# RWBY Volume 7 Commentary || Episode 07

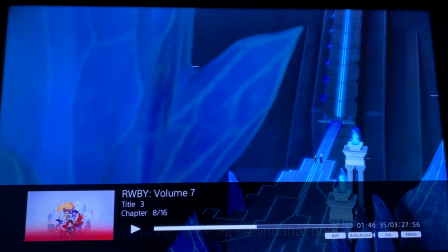did you go tell them to follow their heart
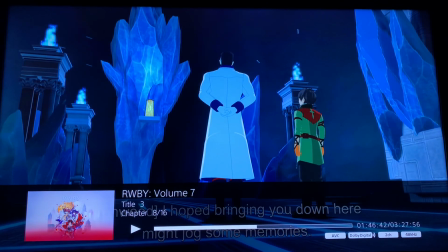This is our first time seeing this set, just another one that posted a great job of it.
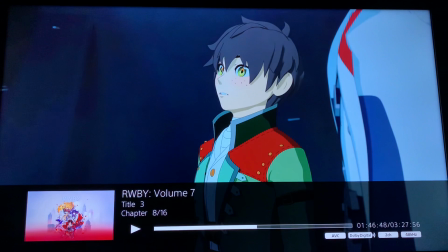Yeah, we try to kind of strike this balance of being similar to the other vault, but you know, not being a direct copy.
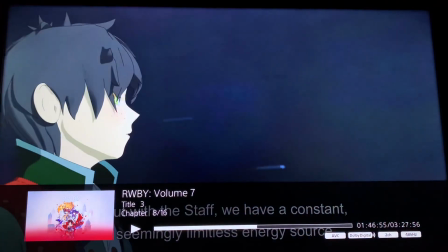We want a pattern, but not them to be the same. It's distinctively Atlas in its badassness.
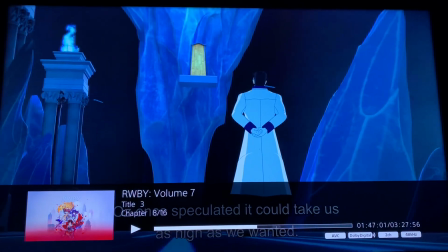It was fun doing this scene after that previous one, because that previous one was very locked off,
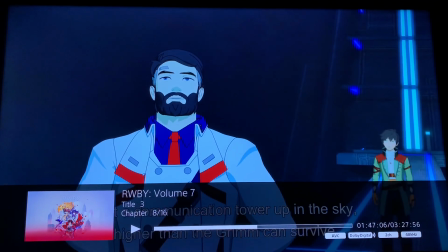Like a lot of the cameras are very static and this one we just want to basically always be moving and kind of feel
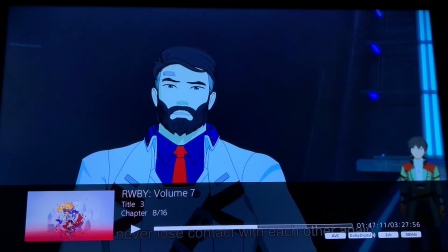You know make it just have give it like a weird feeling when you're in this room
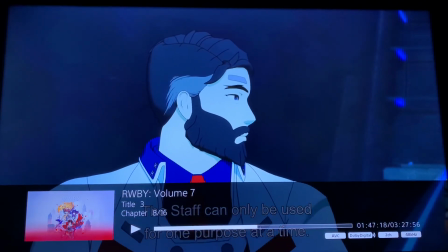That kind of like leads because you have to create the conditions for Ironwood to kind of open up to Oscar here Which is something you probably wouldn't do in this normal frame of mind,
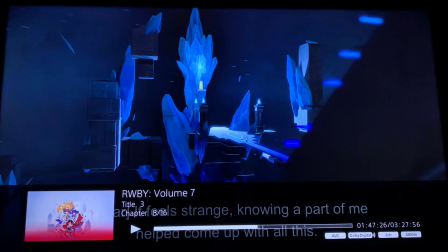but something about this setting You know It's just strange enough that yeah, anytime.
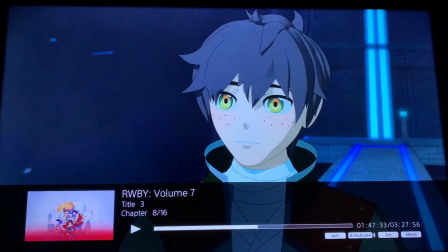I'm in a large room I open up to whoever's in there You can definitely You can feel how badly he wants
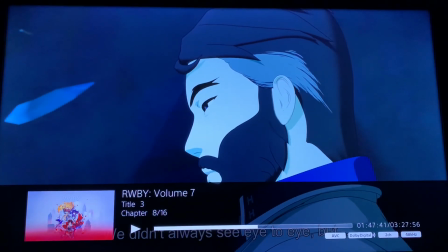Guidance from Oz You can just feel how badly he wants to If he could just say the right thing or take him to the right place Just pull him out
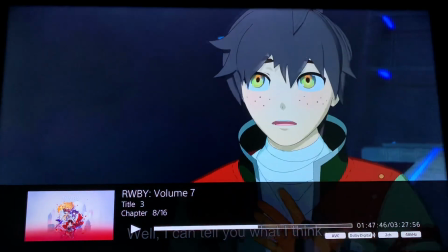I feel like you can You know
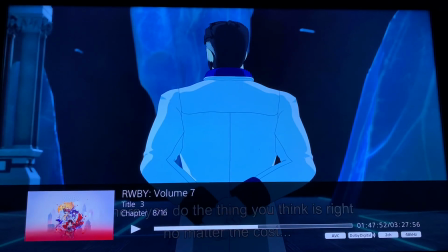Ironwood is having this rare moment of vulnerability That honestly if he allowed himself to be more vulnerable More often I feel like things would have gone very differently
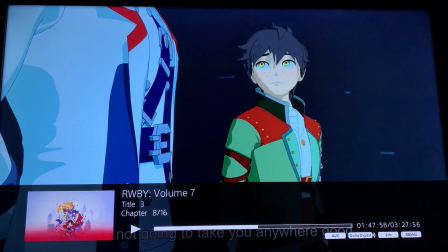Yeah,
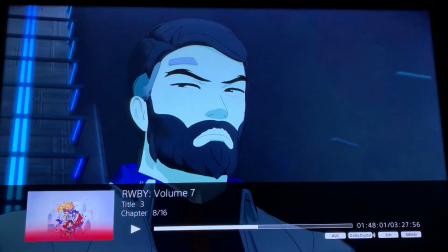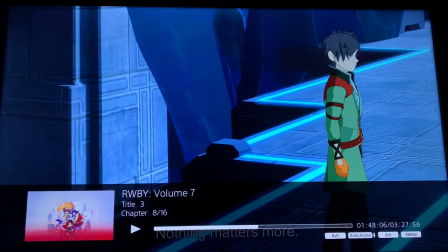stop saying that I feel like you could just see a moment of him being like, no, you're not Oz.
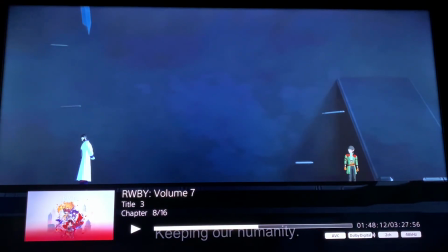You're awesome. Right. I don't know. Well, is he like, he opens up for a beat and then Oscar presses his luck and he kind of hardens again. It's kind of, I don't know. This scene is like one of my favorite types of things to do.
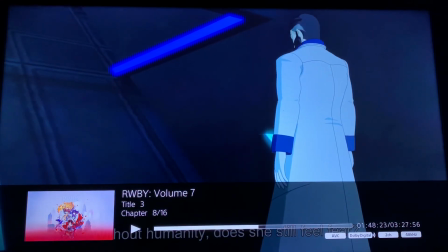We did this a lot in like Nomad of Nowhere, where you're able to layer in exposition, but like with character.
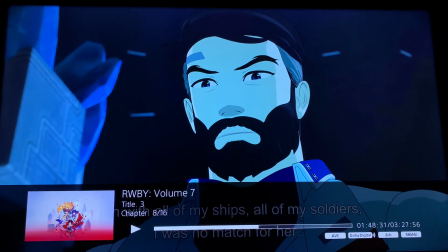And like, it feels really natural for Ironwood to be giving this information that he gives kind of about the relic and about atlas uh because it's all in
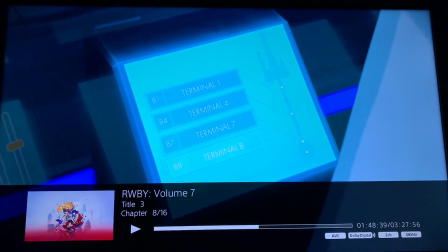that like appealing to hoping oz is there for him this was this was a really tricky scene too because a lot of times um our
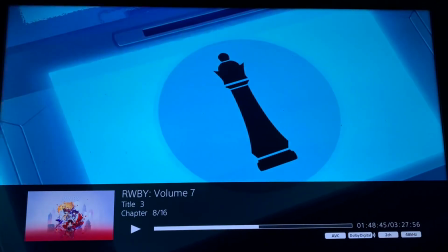kind of like guide is um a good scene is doing two things two things at the same time um and we kind
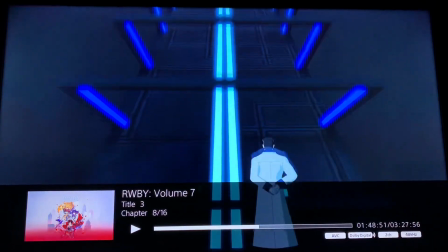of apply that to lines as well just because we have you know the run time that we have um but this volume because we had so many things going on this
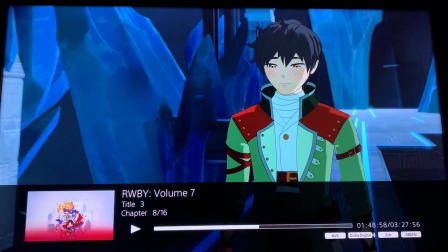scene is accomplishing like five things at the same time We were getting information about, like, these two characters' mental state,
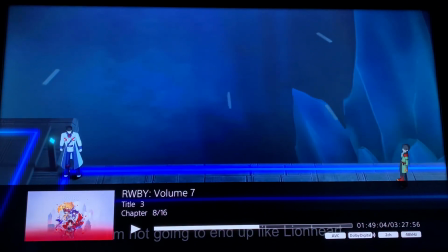rules of the relic, the flashback to Ironwood and setting up the chess piece for later.
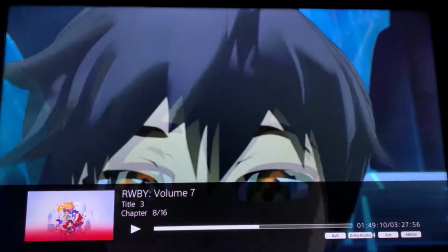Like, this scene had so much work to do. Oscar and Oz are slowly merging, and Oscar's not super pleased about it.
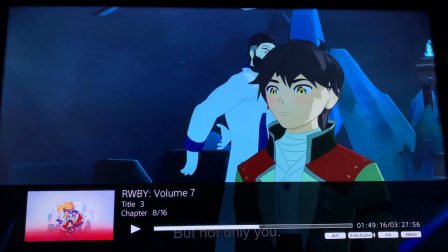Right. Yeah, this scene is doing a lot of things at the same time.
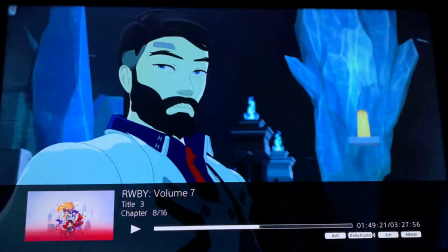And I feel like you don't really notice it if you're not looking for it or you're watching it the first time, which I think works really well for it.
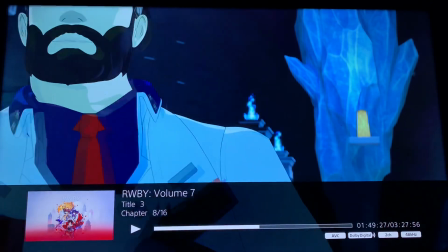Like, you definitely identify as like, oh, we're getting some like exposition here. It's a little bit of info. Like, it's a talkie scene for sure.
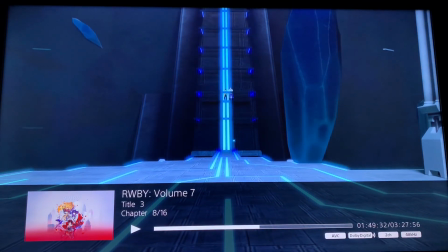But you don't realize just how much. Like, we really like hid your vitamins in this bite of dessert.
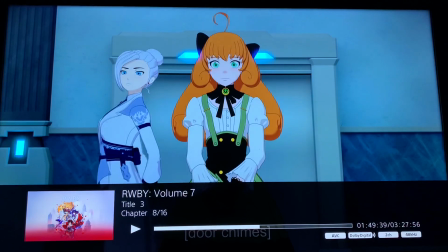Well, I think this is a surprisingly talkie episode, but doesn't seem like it. Like, on paper it is.
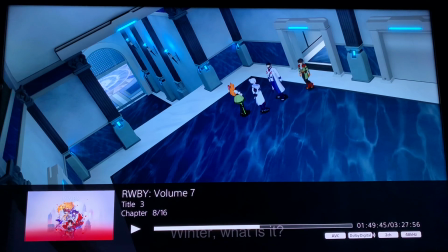But once you watch it, it's not at all. I remember being really worried about this ending for a long time.
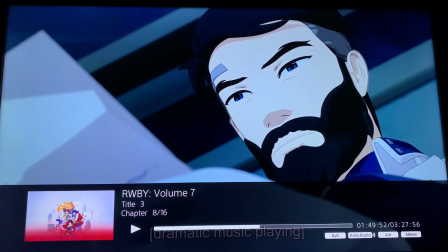About like, is this going to be suspenseful or exciting? Like, dun, dun, dun. A dinner, a dinner.
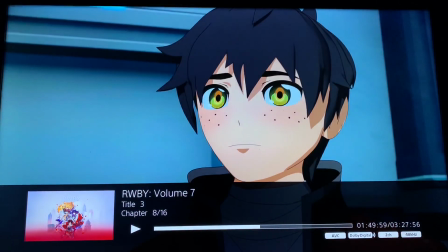But see, that's why you don't know. Wasn't this another news conference? Once upon a time, we had like a bajillion news conferences.
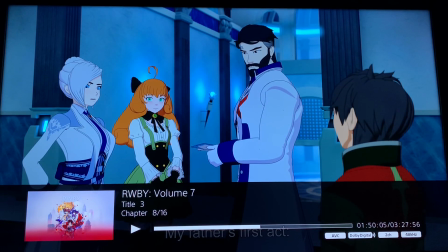We were like, no, we have to kill 24-hour news. Send a letter. See, that's the thing, right?
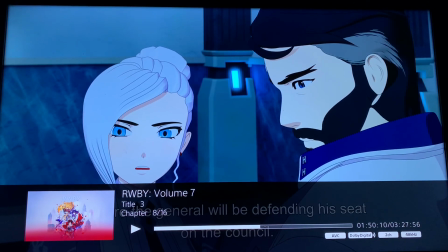Here's why it's suspenseful. They're like, we're going to have shellfish. And Iron Man's like, I'm allergic to shellfish.
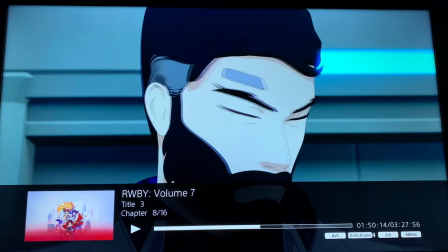Bum, bum, bum.